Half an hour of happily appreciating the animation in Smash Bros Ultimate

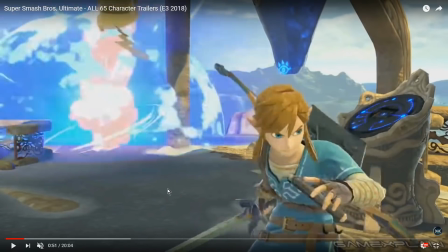And it also helps sell the power of the impact,
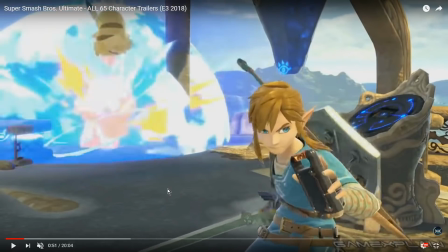because it communicates the idea that there's so much heat going on that the very air itself is glowing white, and that's actually just a very effective technique.
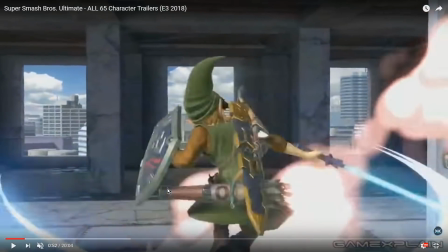And by the way, remember how we talked about spinning with Mario, and how adding these
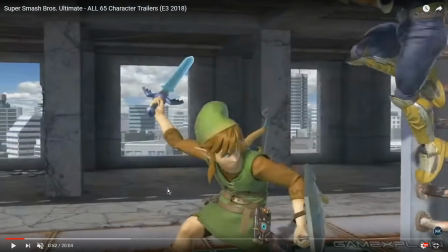animation effects can help sell the idea that he's spinning a lot more than he is? Let's take a look at how much Link actually spins.
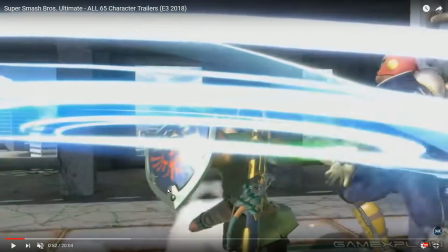He hits once.
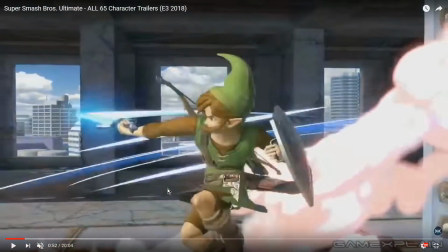One spin. Two spin.
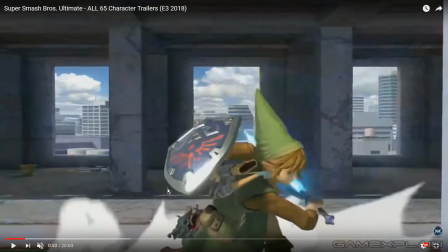Three spin. And end. He spins around 3 times.
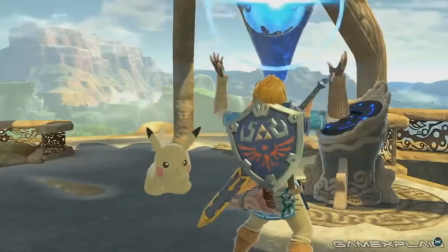How many times does it look like he spins around when we watch this in motion?
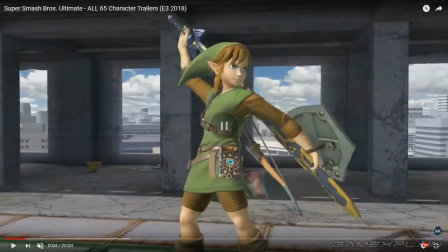It looks like he spins around a lot more than just 3 times, right?
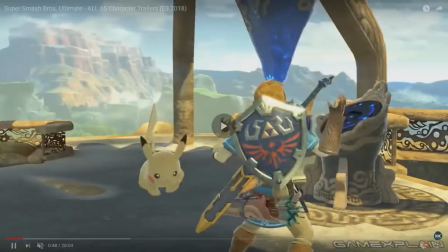And again, that's all the hard work of selling that motion comes down to the many, many
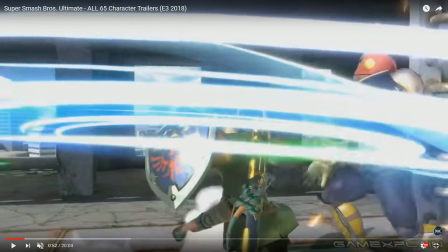animation frames that are being, the many, many effect frames that are being used to kind of heighten.
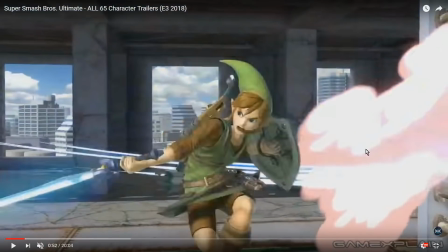You can see how, as he spins around here, there's this one thing that kind of curves upwards around him,
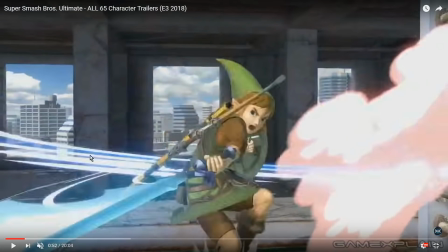but then at the same time, his sword starts a second curve around his body this way,
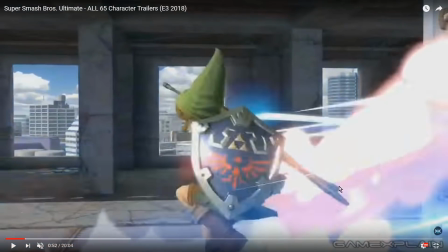and then you can see again, as his sword passes over here, that curve continues downwards, and meanwhile his sword is spinning up over it,
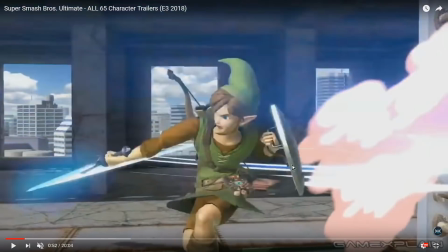and that kind of gives the impression that he's spinning around multiple times,
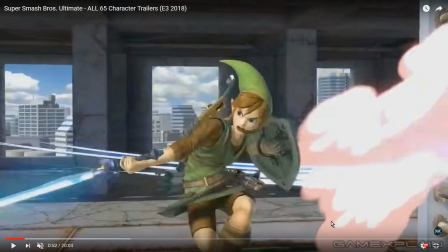because there's this one swing going up this way, and then there's that other swing going down this way, and then there's one swing going up that way, and then there's the other swing going down,
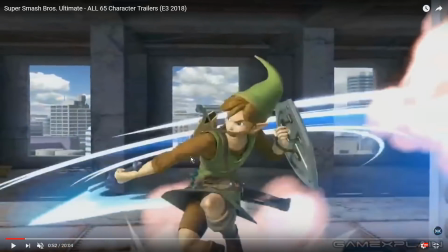and one going up, and so it's constantly crossing over itself.
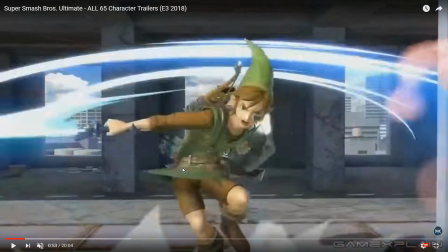Which really helps sell the idea that there's more sword swings going on than we can actually see.
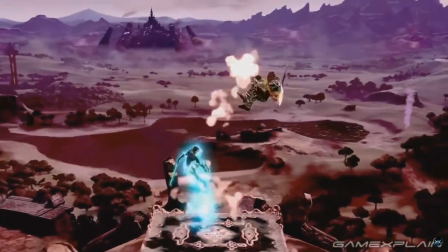And that's just, it's so clever, because one of the problems with 3D animation is when animation is like happening at 60 frames per second like this.
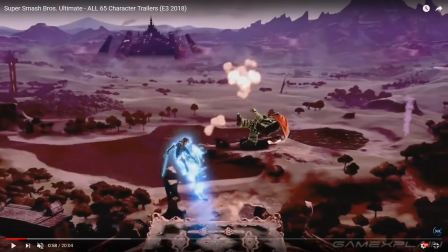In 2D animation, when you're doing 12, 16 frames per second, you can kind of get away with skipping frames, because that's what you're doing already, essentially. You can kind of get away with skipping a few frames in order to help sell the idea that things are happening faster than they really are.
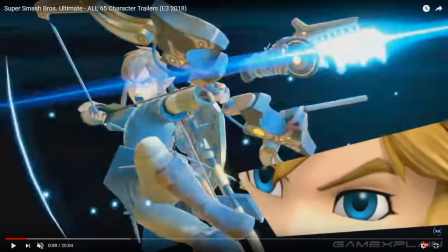But in 60 frames per second, that's really not so much an option.
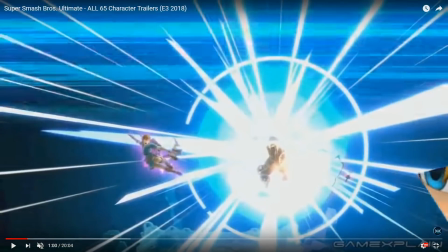And you kind of have to let the thing happen at the 60 frames per second frame rate,
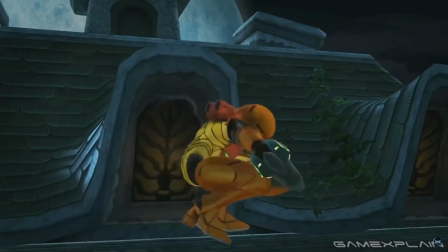but you can kind of cheat your way out of that by using these effects to sell the idea that there's more motion than what's actually going on.
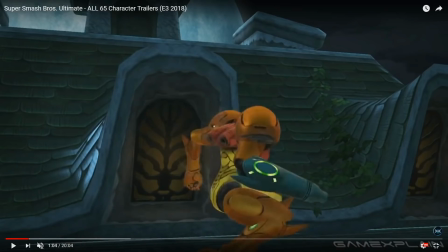Samus, once again, with a lovely demonstration of that general principle. Because as you can see, she doesn't actually spin around very much when she's doing her jumping spin, right?
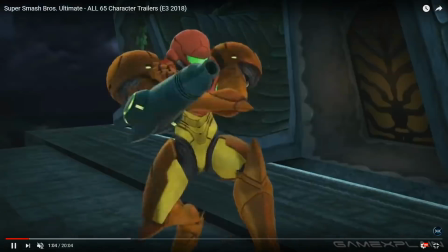She's just kind of rotating at a normal pace, but again, the speed lines around her help sell the idea that she's spinning a lot faster than she really is.
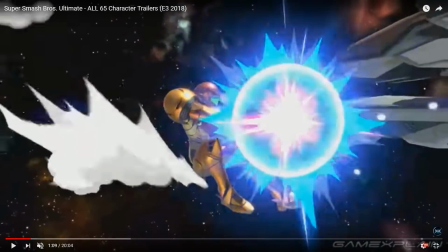And with Samus, I'm particularly interested in seeing how they're doing... Yeah, see how they're doing the charge-up effect on her weapon here.
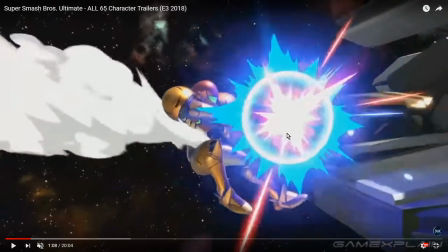So we have the glowing circle. That's sort of our constant, which is growing slowly as the weapon picks up more and more charge.
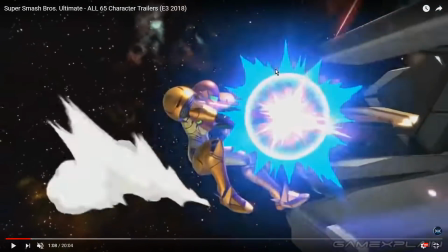And then secondarily to that, take a look at first the very blue outline that's happening right here.
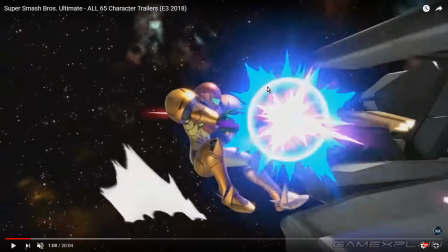Take a look at that, because that doesn't change between these 2 frames, or this one, or this one, or this one, or this one.
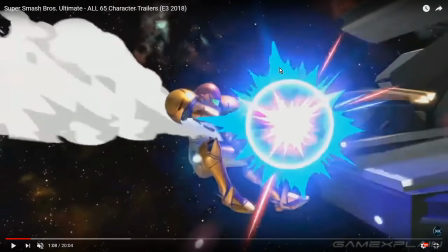Now it changes, and then it stays. Now it changes, then it stays.
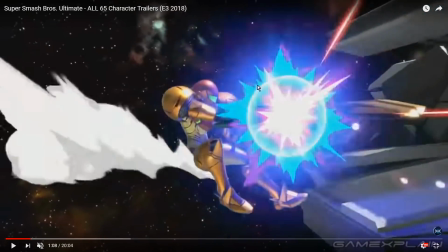Now it changes, then it stays. And that's interesting, because take a look at what happens in the middle of the circle.
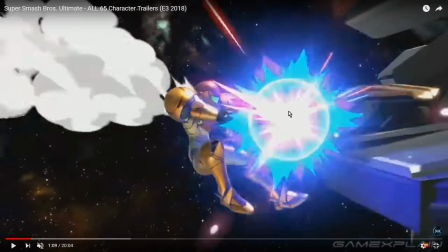Take a look at this thing. That's moving constantly. That's moving on every single frame, but the lighting effects behind it aren't moving.
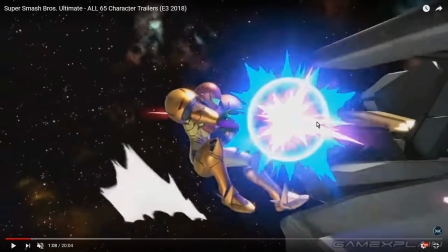And the purple effect that you can see behind all of that is moving at a different rate than everything else once again.
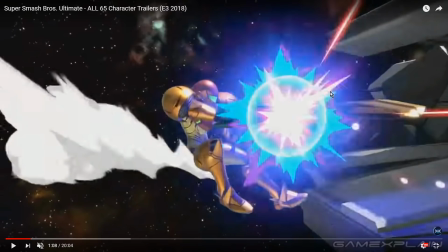And when you have these multiple elements that are... Otherwise, they're just like flat color planes, really. They're just kind of flat images of color being inserted onto the 3D plane,
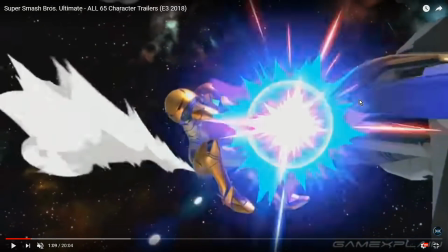but because they're all moving at these very different speeds and at these very different,
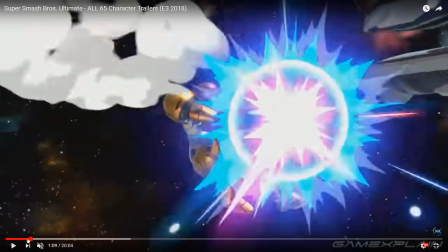tempos to each other, they really help sell the idea that there's this chaotic buildup of power going on.
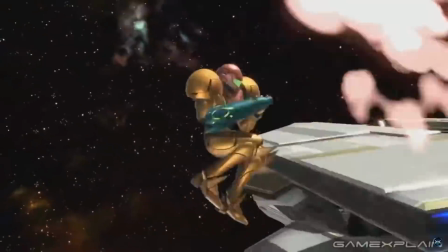Now watch how it looks in motion, right?
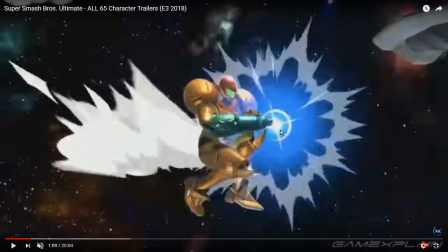You can see that you get this erratically kind of vibrating sphere of power that's just sort of barely being held under control.
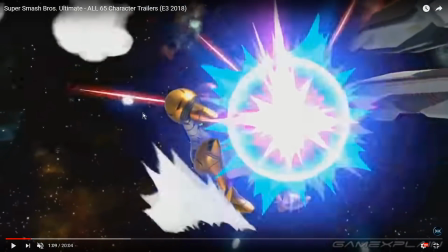Something which is also reinforced by, you can see all the little bursts of power just kind of flying out from behind it.
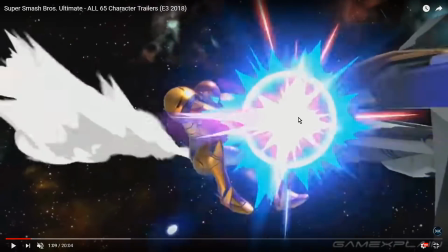And you can see as she charges up her weapon more and more of these spiky background effects get added on.
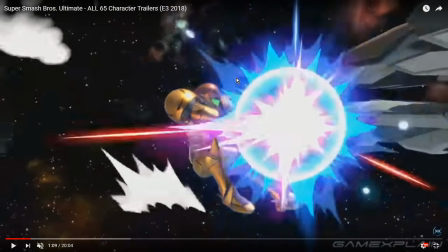You can see here this purplish, bluish glow
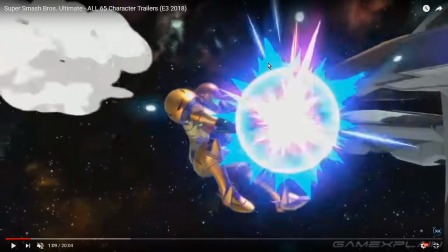First we have the blue and the bright purple, right?
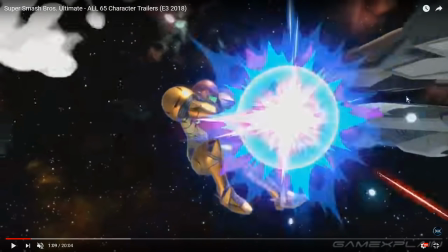And then boom, here comes a sort of a more dark blue effect added on top,
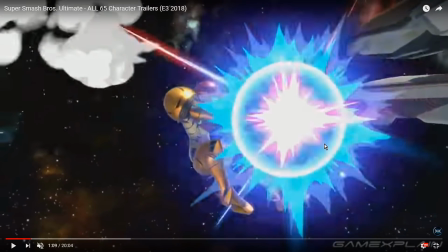and boom, here one more gets added on top. So you get this layer upon layer upon layer upon layer of stuff that's vibrating at different frequencies,
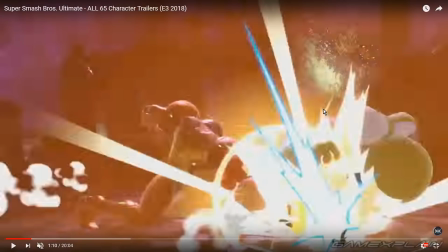which is what makes that power buildup look so strong and so powerful and so chaotic. And here again, just layering the anime effects all over this thing. This is exactly the kind of thing that if you pause a trigger anime at the right time during a hit, you're going to see this exact stuff going on.
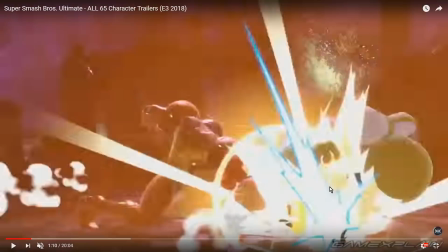And look how much is happening here. Just, they're not even restraining themselves a little bit.
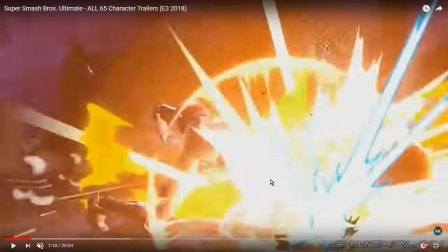You've got this black frame that just kind of happens, and you've got light, and you've got fire, and you go... And this is part of what makes Smash Bros.
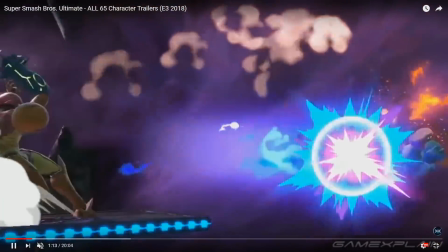So lovely to look at. And it's also kind of, from a gameplay perspective, I think it's also kind of important that there's this much animation going on, because the default
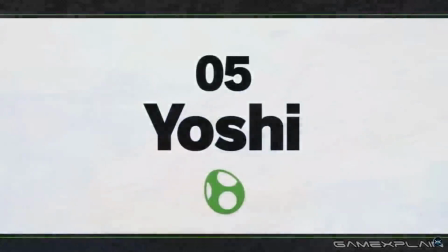way that Smash Bros. Looks is not quite as up close as it is in these trailers.
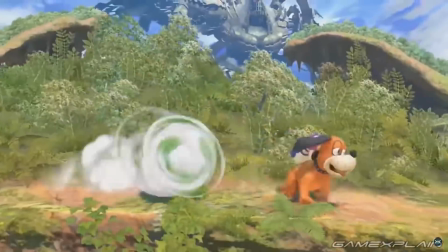Like, default in Smash, you're zoomed out quite far from the action, especially if you're doing like 4 players or 8 players all at once.
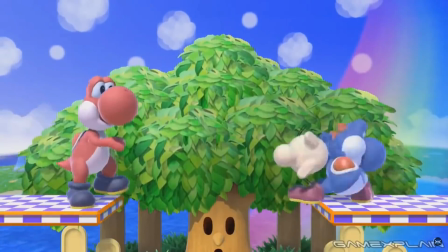The camera has to zoom out really, really far in order to allow everybody to be on screen as much as possible.
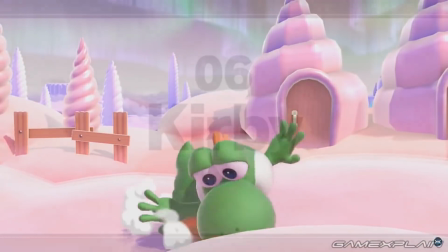And when you are zoomed out that much, the character models themselves can get kind of small and difficult to read.
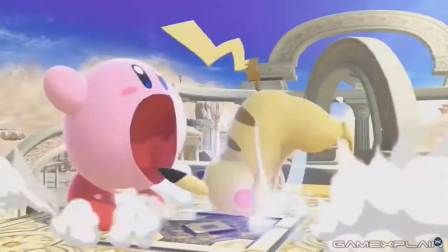So it's important that the important things that happen, i.e. attacks landing or not landing,
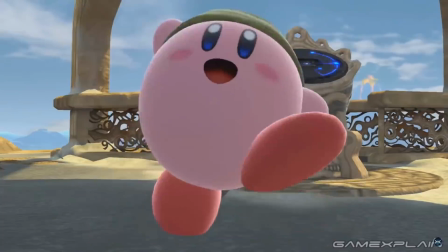have to be announced really, really clearly with the effects and animations that are available to the game.
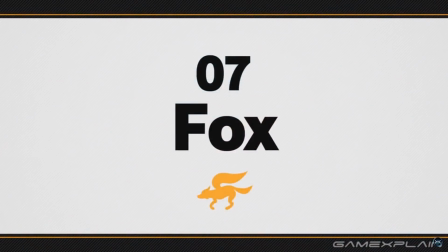And so they just go ham with them.
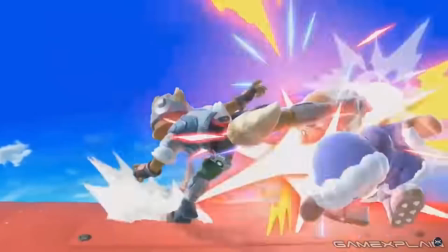Like, they just go over the top with every little hit animation, has a whole bunch of effects going on with it, which is something you can see again here with Wolf.
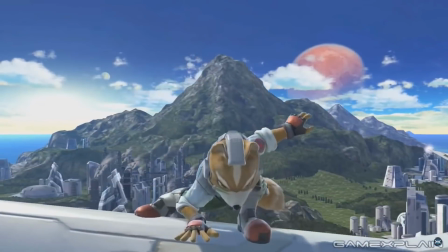He's about to do his basic punch on the Ice Climbers, right? See if we can catch him as he winds up for that, right?
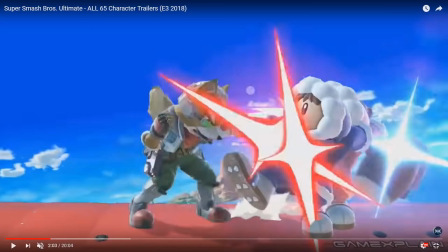This is his basic punch. Like, this is just, he's tapping the A button. That's all that's happening here, right?
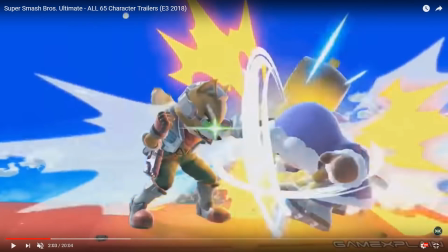But look what the effects are telling us are happening is, wow, kapow, sham, badoom, pow, pow, pow.
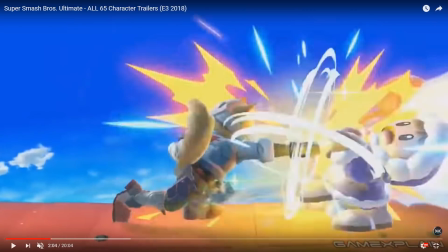Like, it's really going all the way over the top to sell us that every single hit that happens here is incredibly powerful.
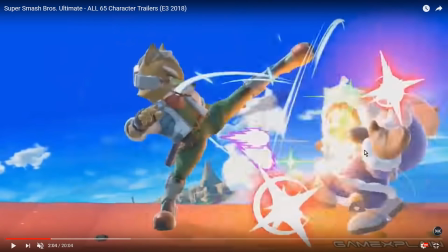Oh, and by the way, here's a clever little effect. Fox has this multi-kick thing he does, and this is something you can see happening with Chun-Li in Street Fighter as well.
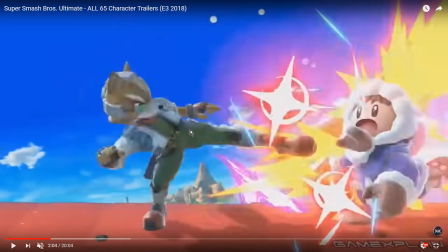In order to sell that there's, like, just dozens and dozens of kicks going on, even though you can see here, he does 1, he does 2, he does 3, he does 4, he does 5,
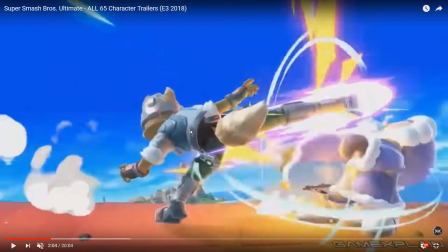he does 6, and 7, right? There's 7 kicks. That's how much he kicks them in the span of this little animation.
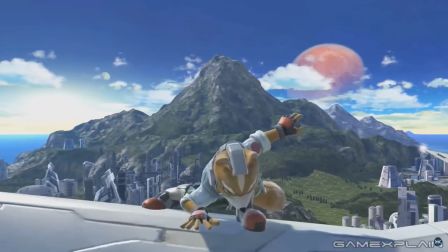Take a look at how it looks in motion. Once again, how many more kicks you get
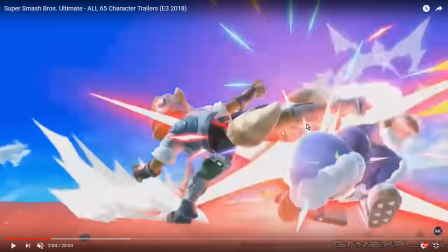just by adding these effects. And it's kind of the same principles that were underlying the Donkey Kong effect,
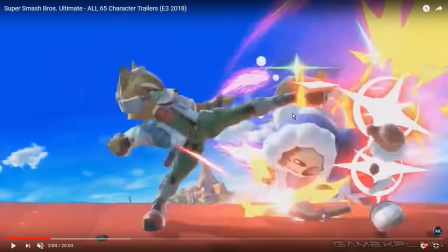except rather than him kicking and then leaving an after image, the after images are happening even before he hits.
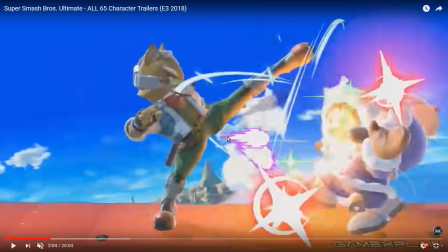You can see there's one kick coming out from the middle here. There's one going down below.
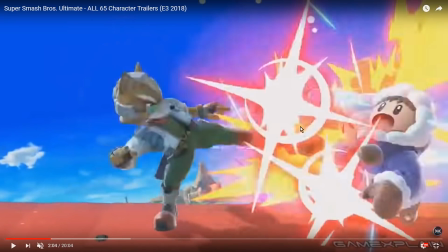And as he changes, you can see kicks coming out on top, kick coming out on the bottom, indicating that he has kicked, even though his character model hasn't actually moved.
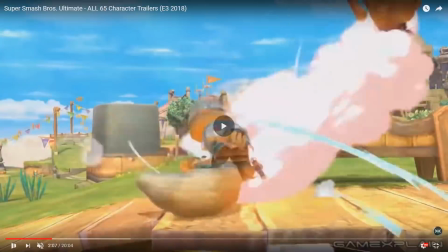And that's a huge part of what makes the movement of Smash characters seem so powerful,
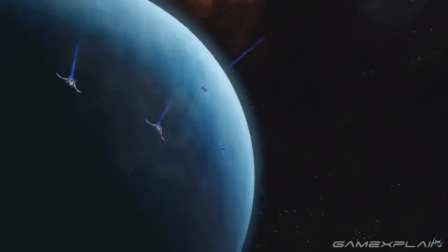is that they generate a lot more effect in the world than just the motion of their characters.
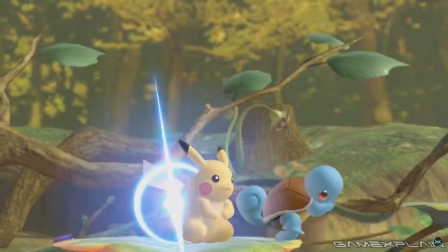Like, there's a whole bunch of stuff that happens external to any actual motion that the character makes, which I really, really love.
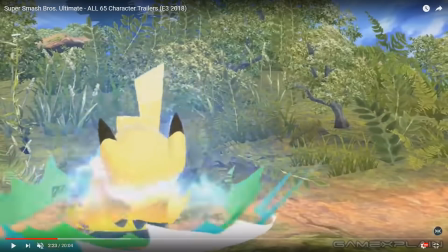And I also love the thunder effects on Pikachu. Remember how we talked about layering different effects with Samus when she charges up?
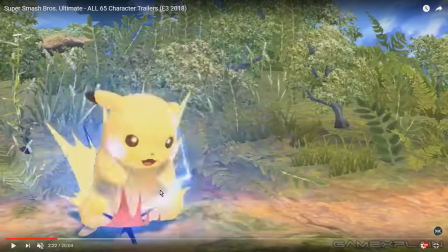The same thing is happening at Pikachu's feet here.